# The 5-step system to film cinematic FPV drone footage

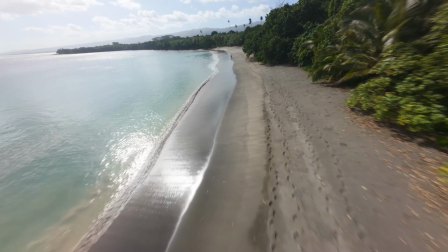4:03 I don't know why I'm waving, but you'll be wanting to replicate the same motion blur that you actually see in real life,
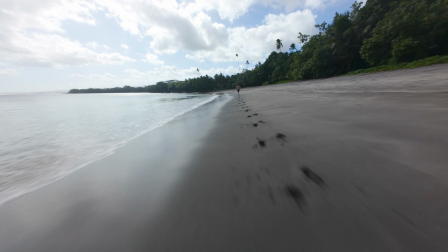4:09 so that you keep your footage looking as close to natural for the eye watching it. That then brings us over to the second part of the equation, the shutter. Now, your shutter controls 2 things at the same time. The first is how much motion blur your video has, and the second is how bright or dark your video turns out to be.
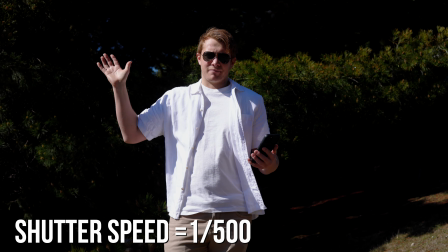4:25 The higher the shutter number gets, the darker your footage becomes, and also the less motion blur it will produce.
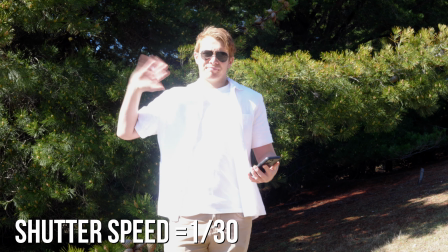4:32 Of course, the other side to this is that the lower your shutter number gets, the lighter your footage becomes, and the more motion blur it also produces. So at this point, you might be wondering what the perfect shutter is to get that natural amount of motion blur into your footage, right? And well, good news here is that there's actually already a rule in the photography world that targets exactly this. Use double the shutter speed to that of your frames per second.
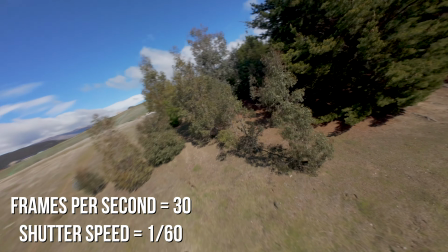4:55 So A good example here with an FPV is if you're shooting in 30 frames per second, and you probably are, you want your shutter to be at 1/60th. Personally, I like to bend these rules a little bit. I use the 1/60th if I'm flying slow and steady, and then I actually up it to 1/120th if I'm flying a bit more rough or if it's windy.
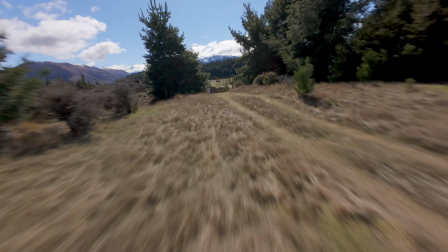5:15 I find if I'm always flying at 1/60th and I'm being rough on the controls,
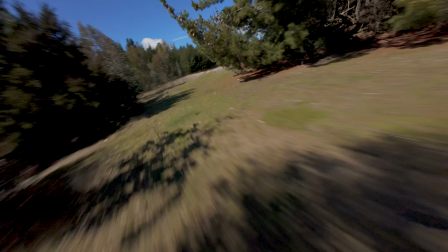5:19 the footage actually ends up coming out a little bit too blurry whenever I change directions or if I make quick corrections with my moves.
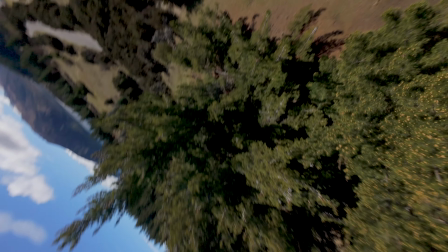5:26 So now you know how to get the perfect motion blur using your shutter. You're going to find that in most situations at 1/60th, your video is just going to look white, washed out, and super overexposed. So you now need to limit the amount of light that is going into your camera, and that's where our tiny sunglasses come straight on into the picture.
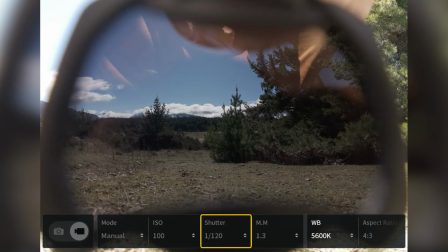5:45 Super bright days require a darker ND filter, usually something around an ND32.
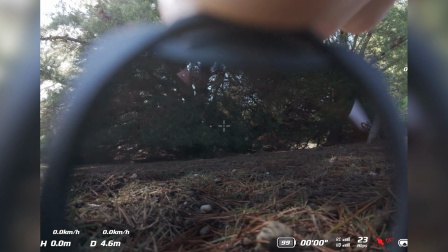5:51 Cloudy days, you'll find you don't want as dark of a pair of sunglasses on your camera, so something between ND8 and ND16 will suit you pretty damn well.
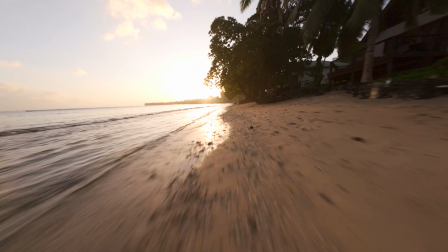6:00 Then that brings us over to my personal favorite time to film, sunrise or sunset. Usually, thanks to the limited amount of light around, you can usually get away with no ND filters at all, or at the very most an ND4. It's all dependent on how much light there is coming into your camera, so you'll need to adjust accordingly, but once you've locked off that shutter number to 1/60th or something similar, you're just going to be able to swap around the ND filters until you find one that works for your day. By this stage though, you might find that no matter what ND filter you end up putting onto your camera, the video always seems to brighten itself up again on its own.
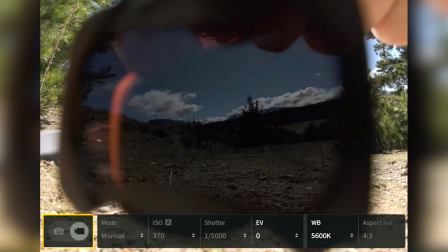6:38 Now, this is usually caused by another camera setting that is only good for one thing: lightening up your video.
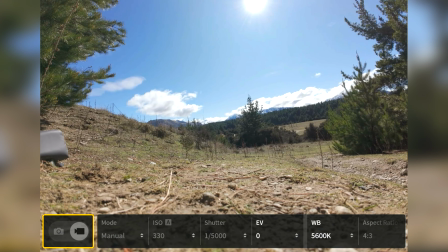6:45 This magical setting is called ISO or ISO, and majority of the time out of the factory it's actually normally set to auto.
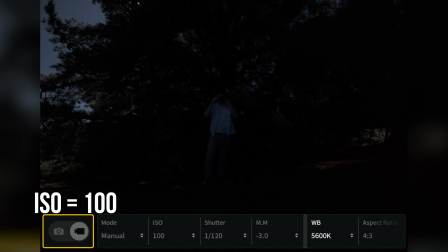6:52 All ISO does is it digitally cranks up the sensitivity of your camera to light,
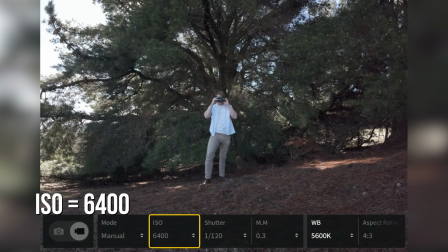6:57 which I know does sound a little bit like bloody magic, but this magic comes at a massive cost.
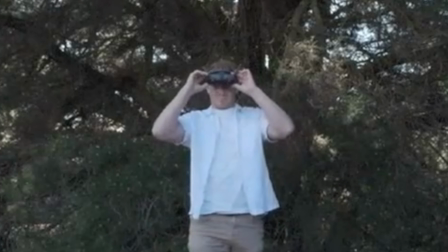7:04 The more we crank up our ISO to make our video look brighter, the more digital noise or artifacts that we end up getting in the darker parts. This digital noise looks awful, and so we actually want to avoid it as much as possible. Thankfully, it's a real simple thing to fix. Here's how.
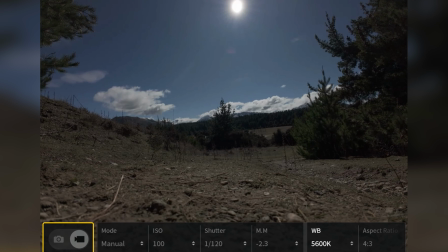7:19 First, find your ISO setting and take it from being on auto, change it to the lowest number that you can see. For most action cameras, this is going to be around about 100, but if it's lowest as 200 or 400, whatever, just select that. Whatever's the lowest number works well. By doing this, we've now locked our ISO at the lowest sensitivity, meaning that we're now going to have the least noise in our video as possible, and it'll also be locked at that exposure now as well.
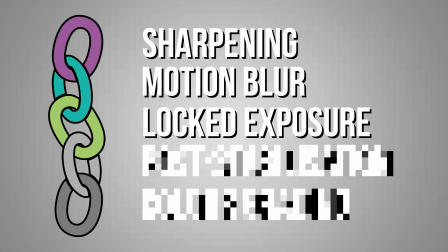7:45 To add a cherry on top here, with less noise, you're automatically giving yourself the highest quality footage that your camera can naturally capture.
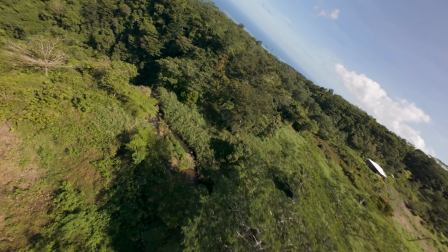7:52 And to top all of that off, a little pro tip is that if you find yourself filming on a day when there's changing light or you're going from outside to inside,
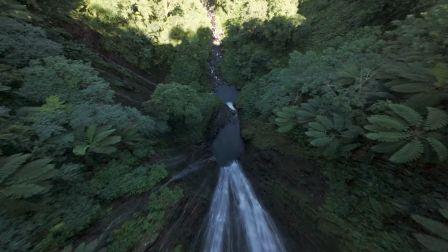8:00 you can tweak the rule that we literally just created.
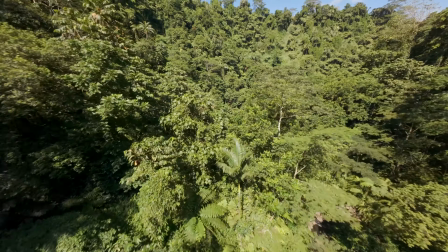8:03 What I suggest you do here is change your ISO back to auto, but set up some ISO limits and put them between 100 and 400.